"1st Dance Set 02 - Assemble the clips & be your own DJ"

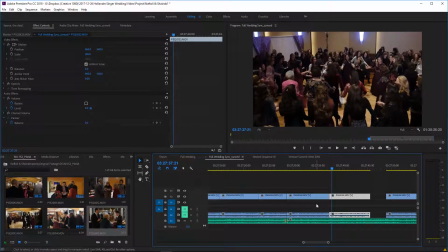When you add more to the end of a clip from what you had originally cut, you just got to be careful that you don't,
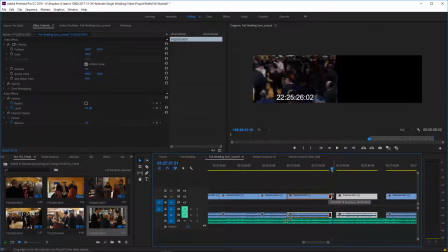because eventually there's going to be, see the camera movement where I went to the other side.
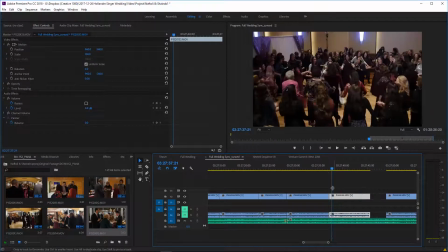So you just got to make sure that you don't get any of that in there. And we're just going for a believable edit.
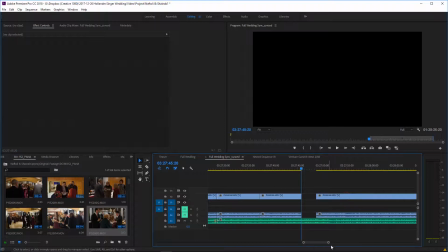I think I can drag a little more into that. And let's pull this clip over.
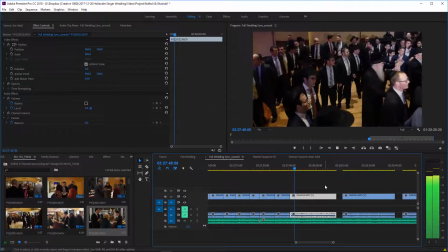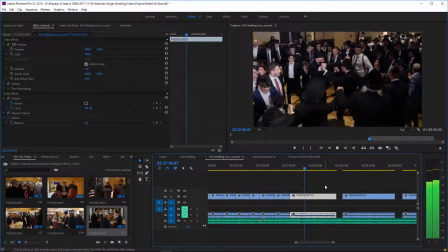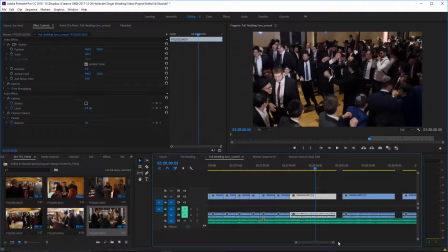People will dance certain ways to certain songs also, and that's another important reason to try and keep, you know, this little area of clips should be over that same general area of music.
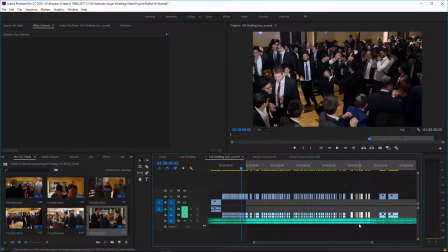You know, this little area of clips should end up being over that same general of music, and it'll again appear more natural because people tend to dance certain ways to certain music, and if you mess with it too much, the audience will pick up on it.
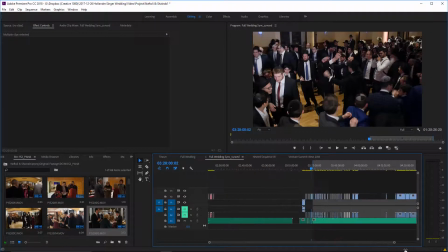We're just going to go for another minute or two. We're not going to actually get the whole dance together on this video.
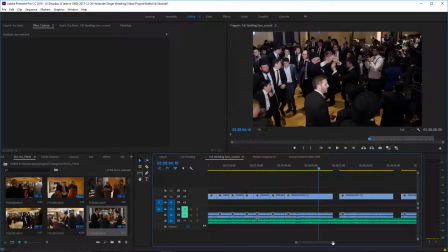I actually want to pause from this point, and I just want to show you what I would do
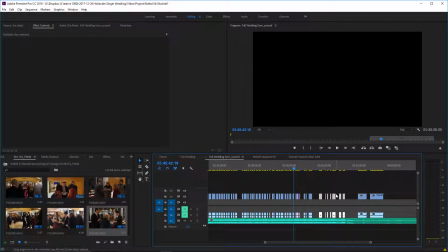by this point here where something changed tempo drastically.
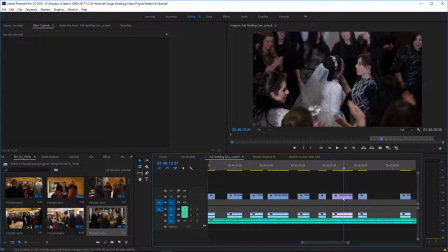So I marked this as purple because I want to keep this clip exactly where it is. That's done either by a change of tempo, or we don't have this in this dance set, so I don't have an example of it, but I also do it if something about the clip has to be at that point in the dance.
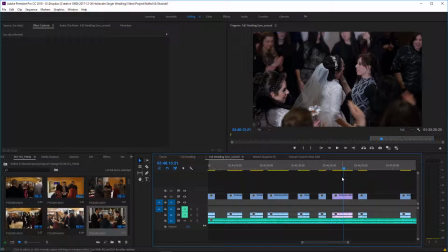And that point in the music, for example, a dance that everyone knows, a certain choreographed dance that everyone knows goes with a certain song, you can't put the high part of that dance on the low part of the song, it just won't go. So you have to start getting a little more creative with the edit.
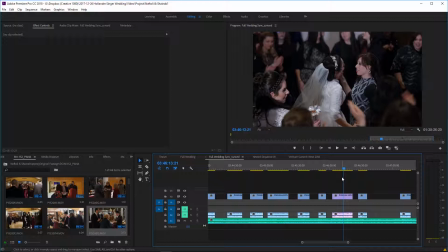Also, if you clearly see people mouthing words, or you see a musician clearly playing to a certain part of the song,
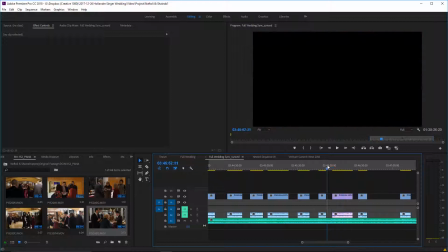it just has to go in the right spot. In this case, the only reason it has to go in the right spot is because the tempo changed so drastically.
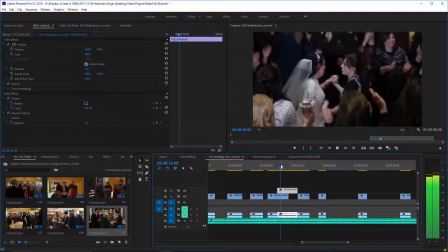If I were to we'll just put it here, we'll show you what that looks like. They're just not dancing to that music now.
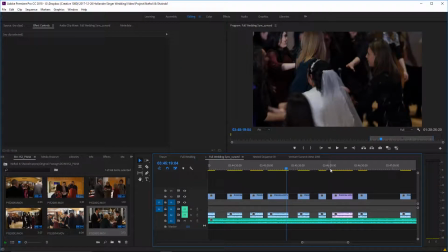As opposed to here, where they are.
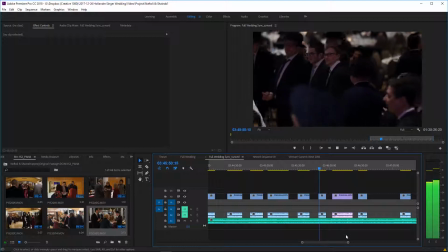So let's just see what we're going to do here. So this is still part of the fast.
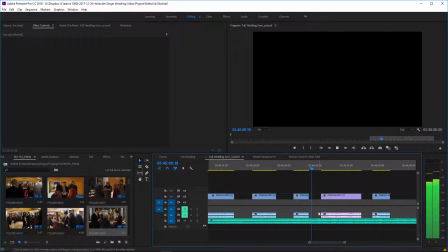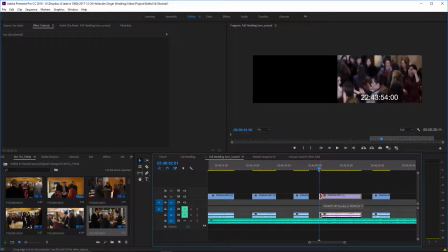I think what we're going to do is maybe stretch this out a drop that way and put that here.
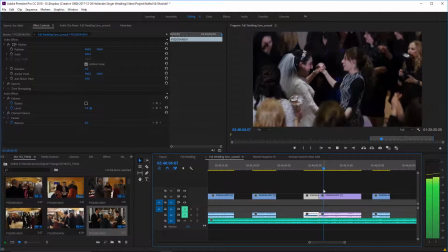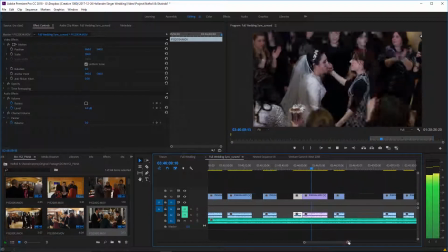That will have to work.
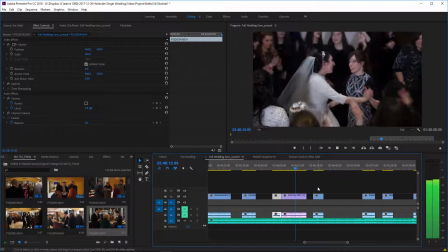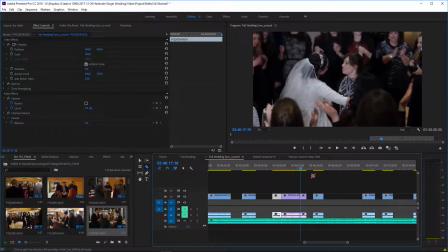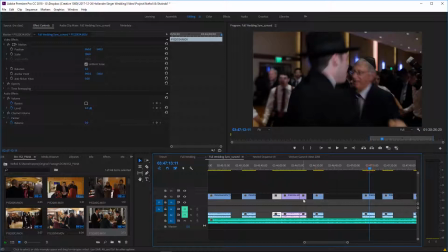See what we have. Okay, so there's 2 men's clips in a row. So yeah, we're just going to cut that longer ladies clip.
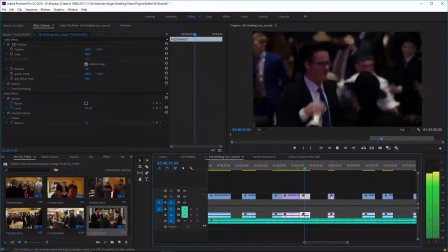And as long as they're bouncing to the music, it doesn't matter that we kind of move them out of place.
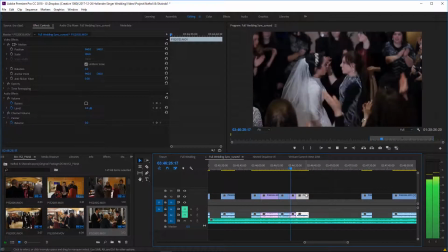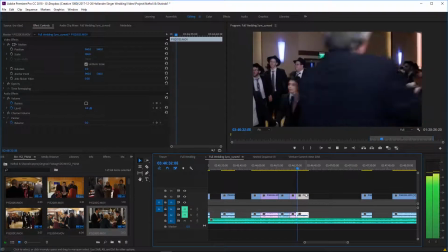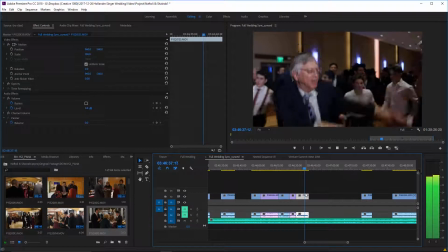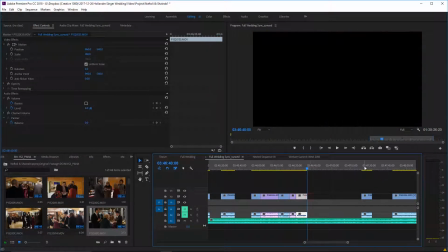And we'll cut that there.